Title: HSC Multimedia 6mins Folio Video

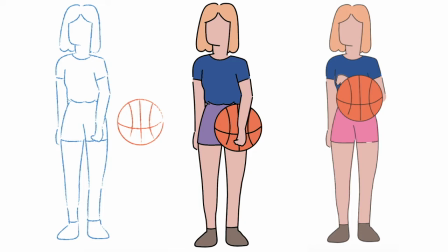(0:02)
I developed 3 character designs to test their versatility and style. The first was too chalky and dull, and the second one was too clunky. However, the final one was perfect as it was neat and appealing.
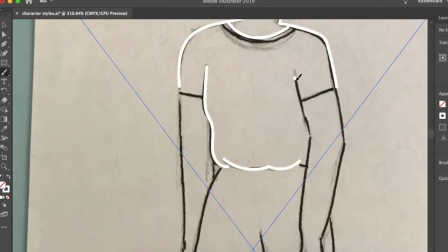(0:13)
For my character design, I drew a sketch of my character on paper, then transferred it into Illustrator to trace over it.
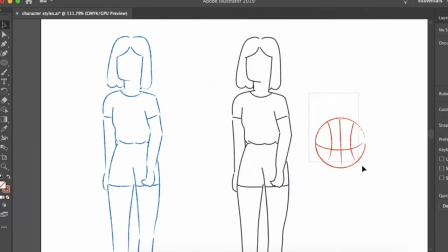(0:20)
This is my first prototype with the chalky texture, and this is the coloured one which I much prefer.
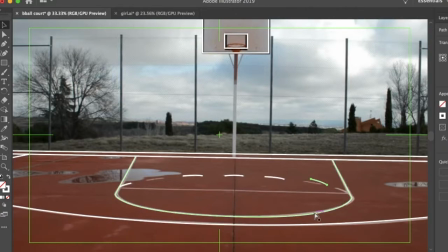(0:26)
Through the same method as the character, I traced over a basketball court, however still keeping with the proportions of the girl.
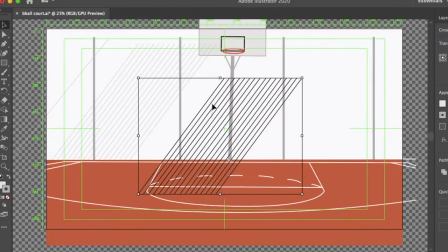(0:33)
I drew it by hand and just duplicated the background fence, flipped both horizontally.
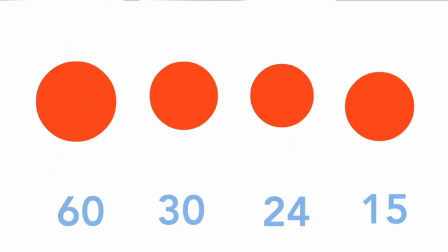(0:39)
For the majority of my animation, I'm using 60 frames per second because it isn't too choppy, it's smooth, and it's really appealing.
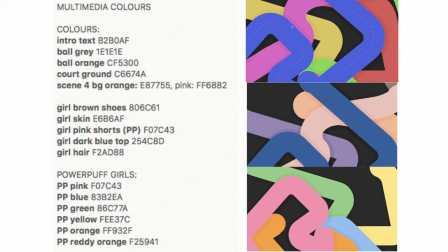(0:46)
These are my different tests of colour schemes. For my final project, I used the bottom scheme with inspiration from Adobe Color and the Powerpuff Girls.
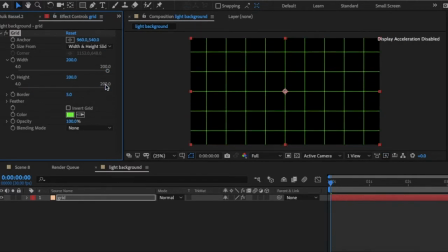(0:54)
At the time, for scene 8, I needed to do a grid outline for the doorway, so I didn't know how to do it, so I created my own grid effect in After Effects.
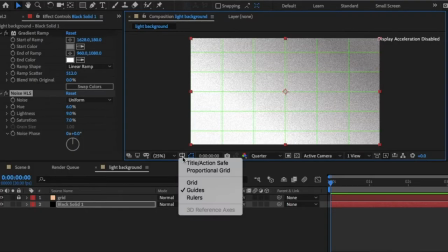(1:02)
However, after I did some extra research, I realised that there was a proportional grid setting instead.
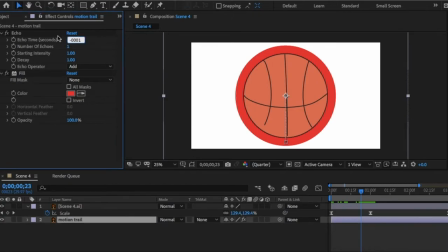(1:08)
For my scene 4, I wanted to create an echo of the ball bouncing, so I used the echo effect and played around with its settings.
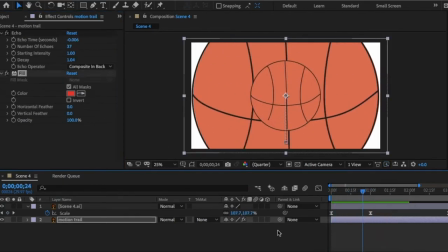(1:15)
I also applied the fill effect and imported the ball illustration to replace the red circle.
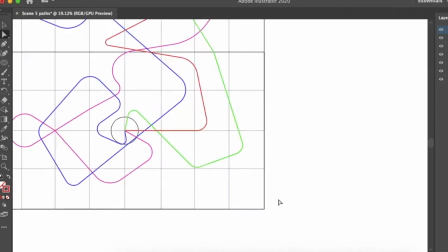(1:21)
For my scene 6, I started off with an Illustrator path, converted it into After Effects and created nulls from paths.
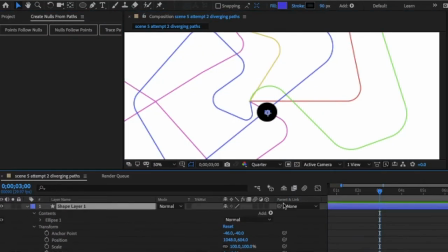(1:28)
Then I used the trim paths effect to make the dot create a path as it moves.
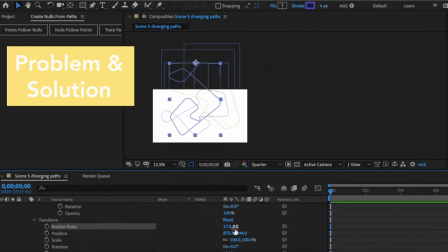(1:32)
A problem I faced was that I found that my trim paths weren't actually following the path I created.
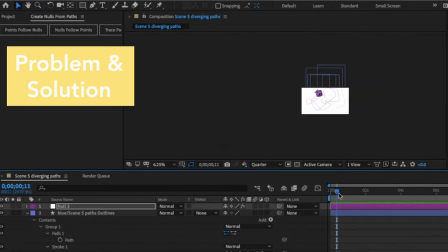(1:38)
I found the solution to move all anchor points on every path, then I redid it for all my other paths.
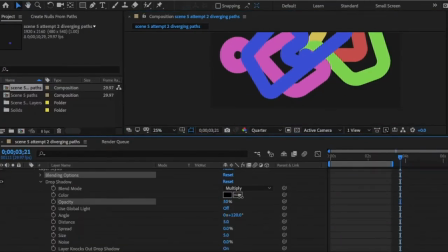(1:44)
I applied the drop shadow effect to give it more depth.
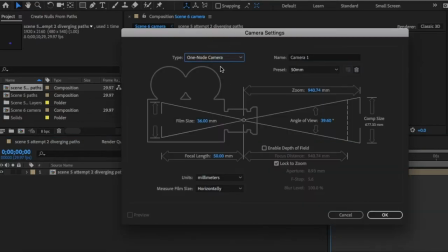(1:49)
Then I created a new composition and positioned the camera to move vertically in order to make the paths look like they were moving.
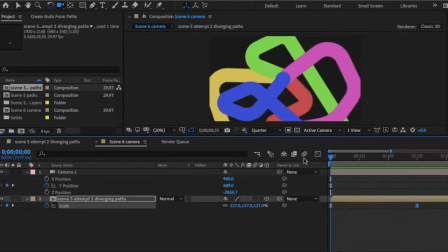(1:55)
Finally, I played around with the speed graph editor for all the paths to make them look more diverging.
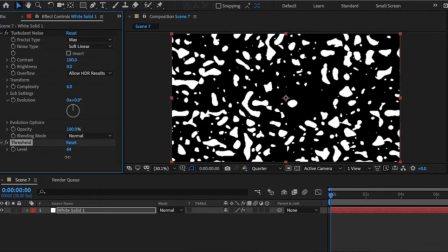(2:01)
For my scene 7, on a coloured solid layer, I added the turbulent effect noise and the threshold effect to give the solid colour texture and definition.
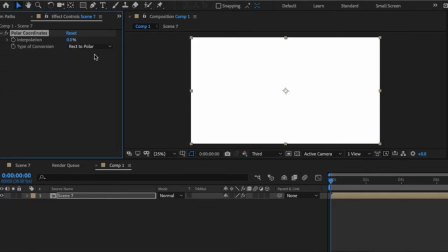(2:10)
After playing around with the graph editor and settings, I applied the polar coordinate effect to rect to polar to make it spherical.
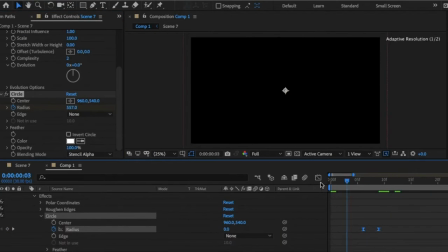(2:18)
Then I applied the luma key effect and blended mode to stencil alpha.
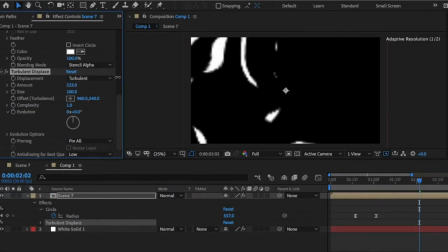(2:23)
After placing the pattern in the circle, I applied turbulent display to make the circle mask flowy.
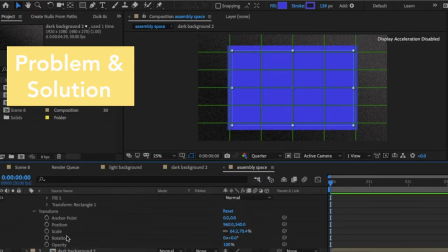(2:29)
For my scene 8, when I first tried to create the doorway, the rectangle tool was symmetrically moving its vertices, therefore I couldn't create the shape I wanted.
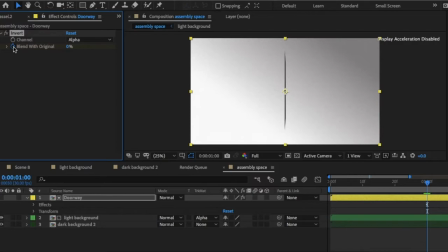(2:38)
I fixed it by using the pen tool to create the shape. I duplicated the backgrounds and used the inverted filter, so I had 2 different dimensions.
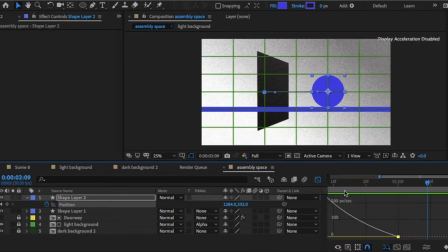(2:46)
Then, with the ball, I played around with the graph editor until the speed was just right.
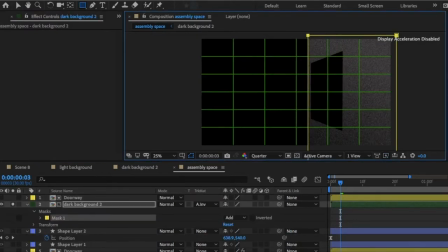(2:50)
I then pressed alpha inverted matte in matte tracking to make the doorway look like a portal. To give the two-way effect, I just masked each frame.
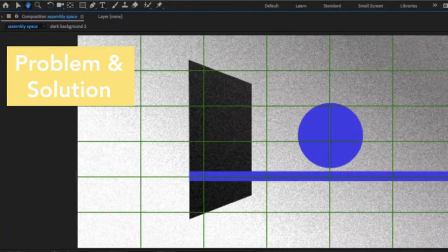(3:00)
Another problem that I faced was my doorway masking, as when it reached the center point, it was a slice.
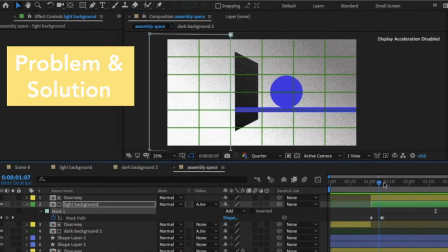(3:06)
So the solution was that I edited the mask for each frame and delayed the background transition until the middle frame looked like this. I did do a mini test of replacing the plain circle with the basketball illustration, but then I realized it looked weird.
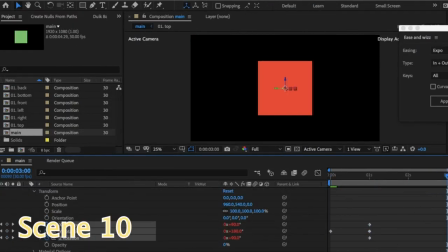(3:20)
I started off with 6 sides and created them into a cube shape.
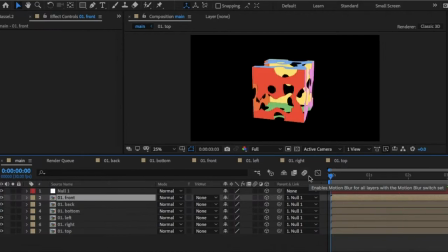(3:24)
Then I applied turbulent display effect to make it look like spotty transparency for the cube to dissolve in.
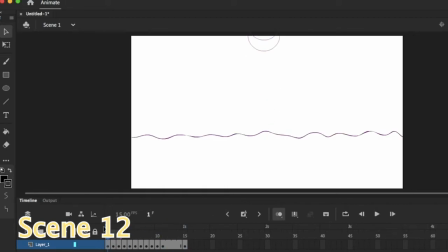(3:33)
In Adobe Animate,
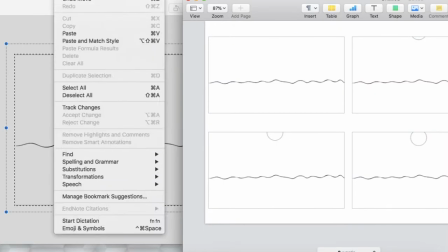(3:34)
I roughly sketched out each frame of the animation that I wanted and placed each frame 2 by 2 on an A4 piece of paper to print and paint over.
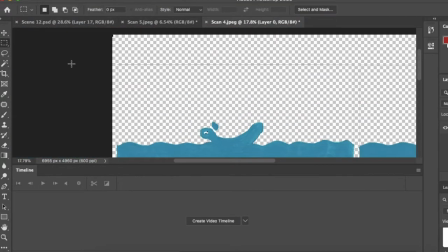(3:43)
Then, after printing, I scanned it through into Photoshop and used the Magic Wand tool to make the white background transparent.
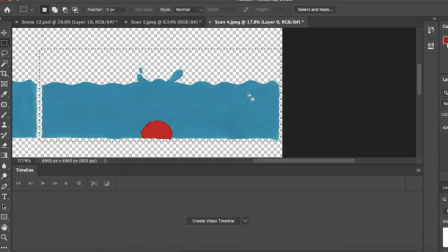(3:51)
Then, placed it in a new composition and created an
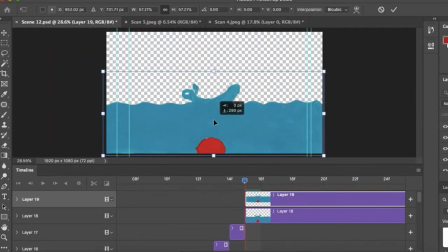(3:55)
animation file by putting each frame through.
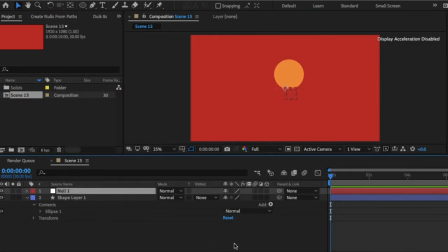(4:01)
From the plain circle, I added a null object layer and parented the shape to that null object.